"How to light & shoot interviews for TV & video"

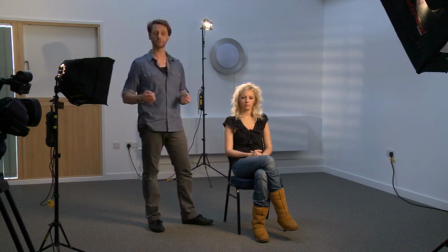A lot of interviewees are quite nervous and they would have a tendency to swivel from side to side on the chair without realizing that they're doing it, and the results in the final shots can look somewhat distracting. Next, I've been around this room and I've closed all the curtains and blinds to prevent any daylight from coming in.
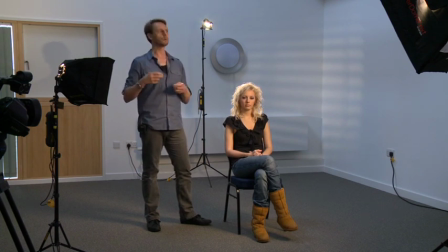If I hadn't have done this, then we could have a mixed lighting temperature situation, which would yield some rather unusual results, and it might make it difficult to get a good balance. These lights I'm using here are 3200K tungsten, so we don't want any daylight coming in to mix with that. Next, the exposure.
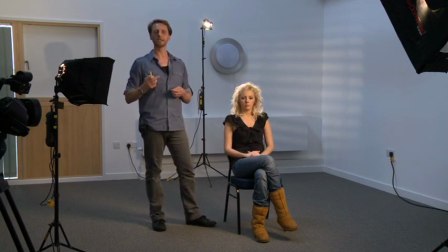As I've already mentioned, it's a good idea to open the lens right up on the camera so you can control the depth of field and throw this background out of focus. Then you can use the dimmer controls on the lights or neutral density gels or even the ND filter wheel on the camera to control the exposure once you've done this.
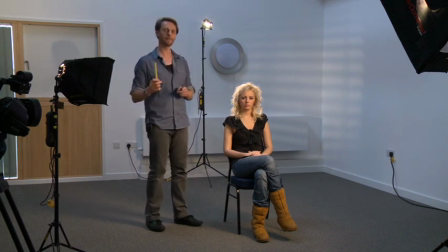Finally, you'll notice that I'm holding a tape measure here because it's important to have the eye line of the subject being interviewed on a level with the camera's lens.
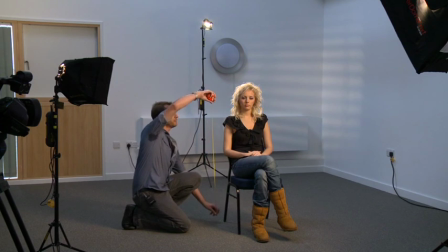So this is quite simple to do. You simply measure the eye line of the subject. In this case, it's 46 inches.
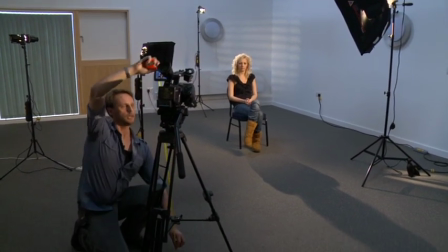And then we walk over to the camera and we measure the distance from the center of the lens to the floor,
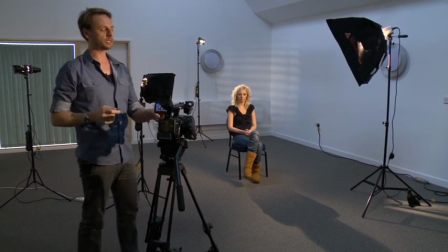which, would you believe, is 46 inches. So we now have the camera's lens and height set to the same eye line as our model Amy. There are many ways of lighting somebody in an interview situation, but for me personally,
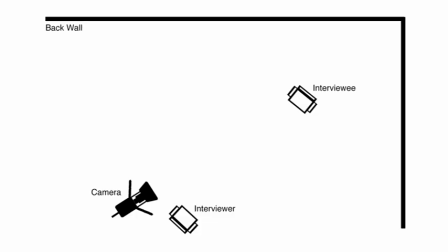the one method that consistently yields professional looking results is the 3-point lighting method, which consists of a key light,
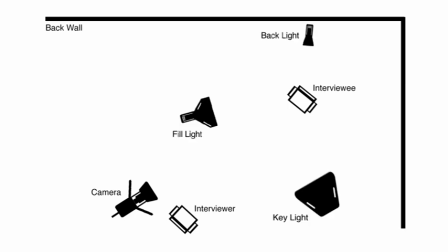a fill light, and a backlight. But you can also add more lights to this equation too. Today, I'm also going to be using a background light to give even more definition to the shot. When I use the 3-point lighting setup, I like to use soft lights as I find them more flattering on the subject.
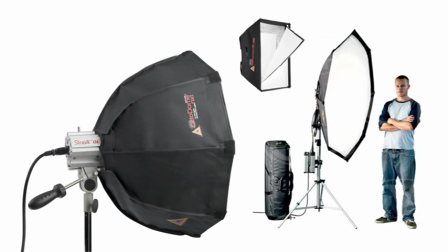However, sometimes soft lights aren't always going to be suitable. It depends on the nature of the subject being filmed.
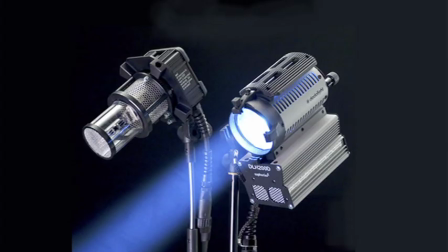For example, if you're interviewing Vinnie Jones, a hard light might be a more fitting light source.
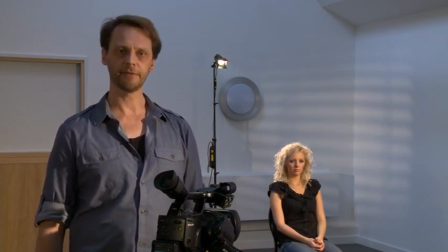The 3-point lighting technique is by far the most commonly used method of lighting people in interview situations in the television industry today. And if you follow this technique as a guide, you too will consistently achieve professional, yet more importantly, broadcastable images.
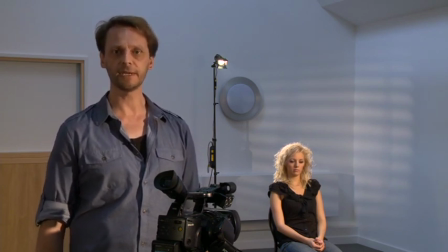What we're trying to do here is create a 3-dimensional image on a 2D television screen. And to do this, we have to sculpt and mold the light and shape it in a way that creates the illusion of 3-dimensionality.
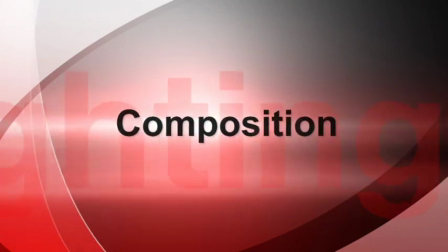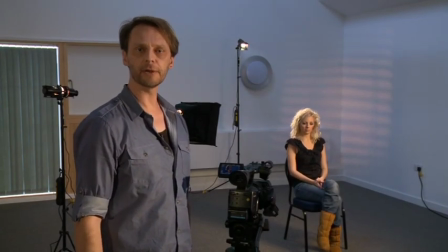Okay, I would just like to talk briefly about composition and why it's so important. Quite often, poor composition can ruin an otherwise perfect shot. A common mistake people often make is to leave too much headroom.
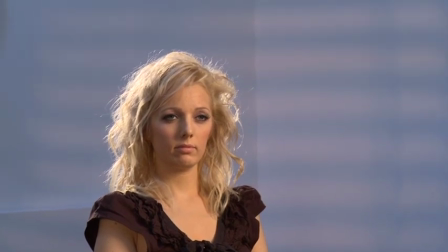As you can see here, if I put the subject's eyes in the centre of the frame, it just doesn't look right with all this extra space above the subject's head.
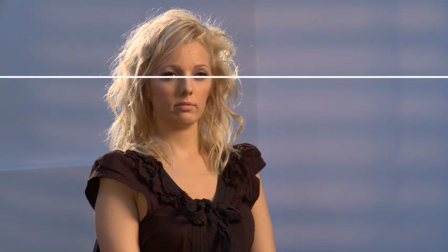So if I tilt the camera down and place the subject's eyes approximately 1/3 away from the top of the screen, it suddenly takes on a more pleasing look.
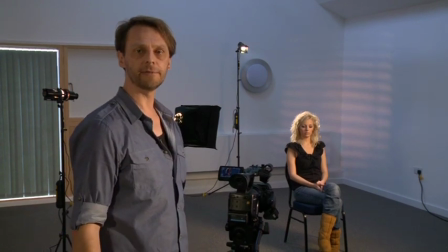It's also important to leave looking room for the subject to look into.
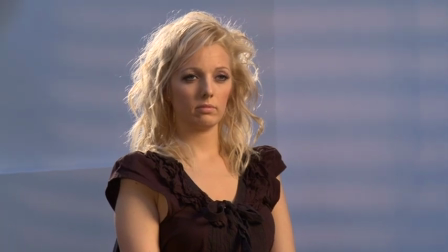Again, as you can see here, if I place the subject in the centre of the screen, it just looks a little bit odd.
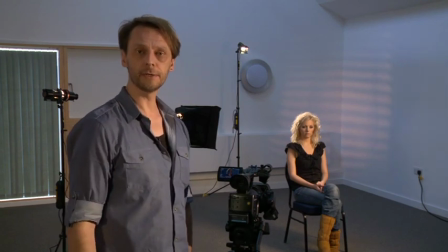The only exception to this rule is when a newsreader is directly talking to the camera.
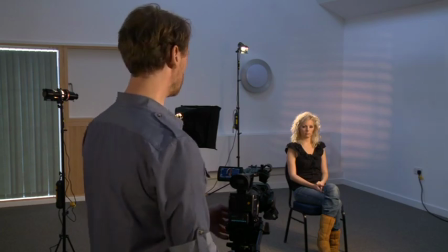But in this instance, we have a subject being interviewed,
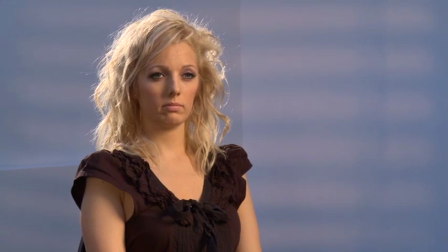so we need to turn the camera round and pan it until the subject's eyes are approximately 1/3 away from the edge of the screen, so that she can address the interviewer, who will be sitting out of shot approximately 3 feet off camera.
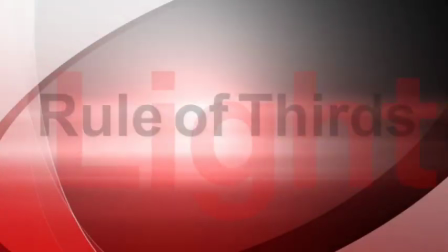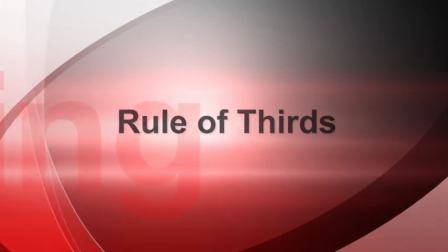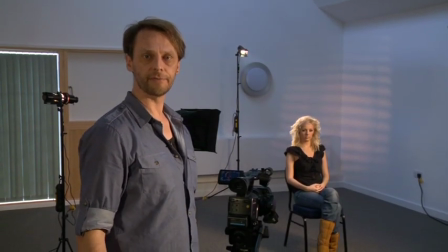An easy way to remember the composition is to use the rule of thirds. This is where the picture's image is broken up into thirds.